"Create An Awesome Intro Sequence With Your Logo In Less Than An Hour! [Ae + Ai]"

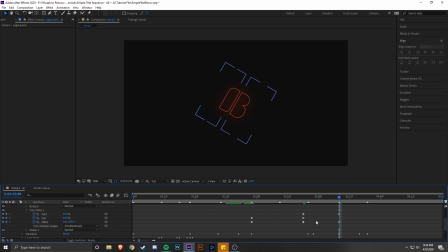And then once they're all easy eased, they're hourglasses, we're going to go one by one, or we're gonna go by category first. So for the start and end, those are essentially the same way that we're gonna work with these. So what we want to happen here is we want it to start off on that like snap.
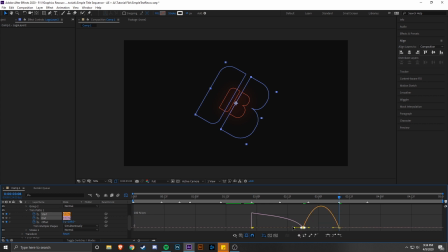It's gonna come in really fast. So we're gonna make this, we're gonna make the peak on the left side here, and then the right side, or the start keyframes where it's going back out, we're going to make that go all the way to the end.
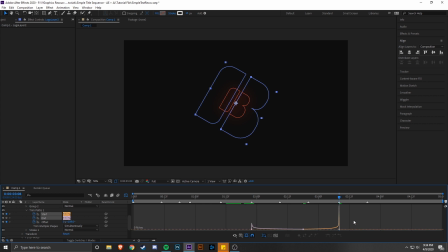So we're making basically a half pipe, and you'll notice that the peak on the right side is way higher than this one. And that's because we're changing the value by a lot greater of a number. So now we have the start and end changing the way that it should. So we're gonna go to offset, and we're gonna do the exact same thing. It's going to be the same look and everything.
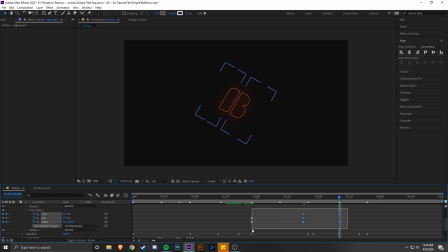It's just whenever you select all of these at once, they can tend to get kind of jumbled up. That one wouldn't have, but just it's good practice to do it separately, unless you find it easier to do it the other way. What I'm noticing now is that we completely forgot to make the rotation go back to where it was before.
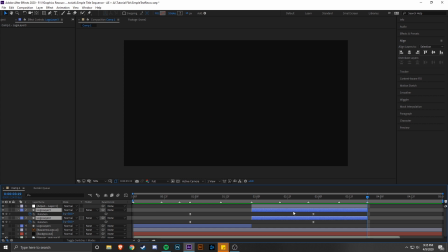So I'm going to go ahead and select both of our logo layer, 3 and 2. We don't really have to worry about layer 1 because it'll never be affected by this part. So up until now, these were all duplicates of the same keyframes in terms of transformations.
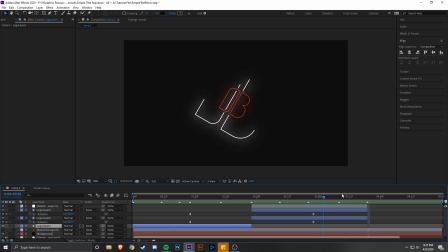But what I want to do now is make these snap back to 0 degrees by the very end. So I'm going to add a 0 degree keyframe to both of these. Going to select both of those. I think I'm actually going to have it do a middle peak instead.
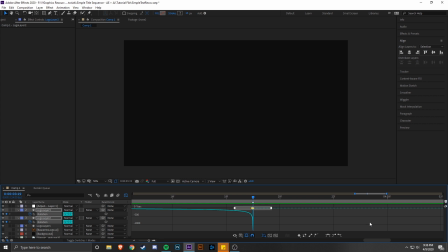I don't want everything lining up at that very last keyframe there. It's better to stagger out the animations whenever things tend to look like they're getting all jumbled up. It just makes your composition look more diverse if you offset where those keyframes are. Let's watch that another time too.
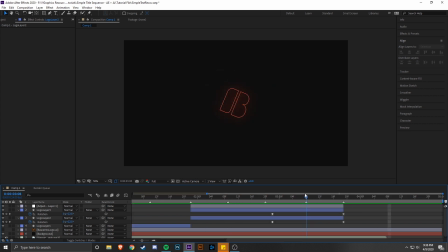Yep, that's much better. And you'll even see that this lines up with that beat where the rotation snaps back. So that's very, very nice. What we're gonna wanna do actually is on this layer 3, I'm noticing that I still see a little bit more of the white lines behind it than I want.
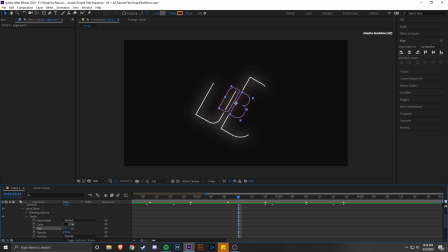So I'm gonna go ahead and go down here to stroke on layer styles. And I'm going to increase that size to 18 or something like that. That looks a little bit better to me. I might make it even larger, honestly, and just have it block. I don't want it blocking it out completely. So whatever just feels right to you is really just what you should be going for here.
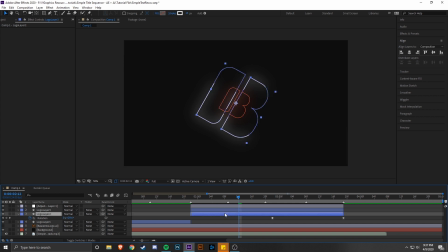So now we have one of those down. We have one of the copies down. So we're gonna make a copy. So what we're gonna do is hit Control D after selecting our layer 2, and that'll make us a layer 4. So now we're gonna go back to layer 2. That's the one that we're gonna keep editing throughout the rest of this process.
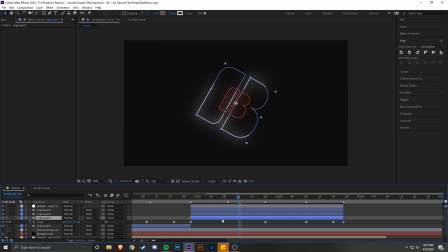And we want to do the same process we just went through. We're gonna hit S to bring up scale. We're gonna select these 2 keyframes here that are the same for that period of time. And we're going to increase it by 30 again, 30 scale percentage.
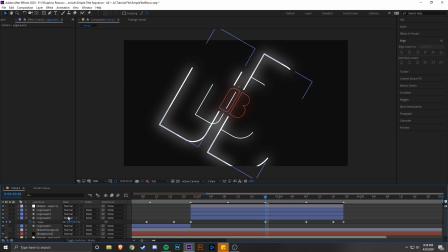And then, so now we have one that's much larger than the other. The only other things we have to change, again, we're gonna go into here, we're going to go to contents,
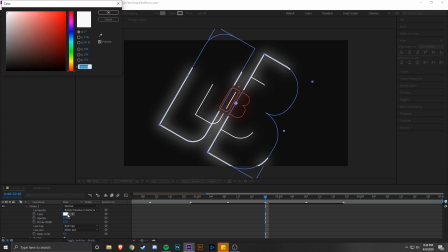we're gonna go to stroke, we're going to change the color back to this center color. We don't want it to be where it's the center color and then all of the rest of them are this completely crazy different color.
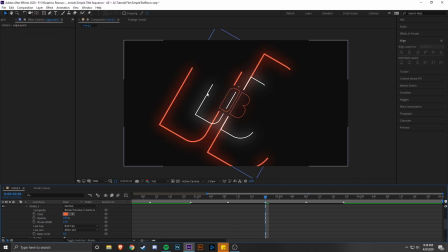We want to balance it out visually. So now you'll see that that white isn't completely overpowering the rest of our composition. So now that we have that color changed, we want to, again, like I was talking about earlier, diversify our composition by offsetting some of those keyframe values.
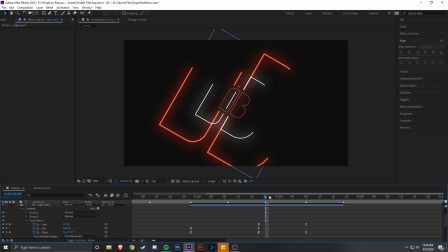So we're going to go ahead and go to trim paths within layer 2 that we just added to make that color. And we are going to go to these middle values here. And we are going to just change them to something different. So the offset for me should be somewhere around, let's just make it something completely different.
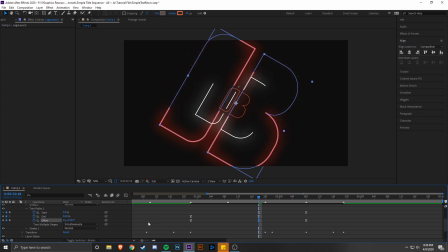Just looks completely visually different from the other one that was on there. So we're making it look as far from the white copy as we possibly can.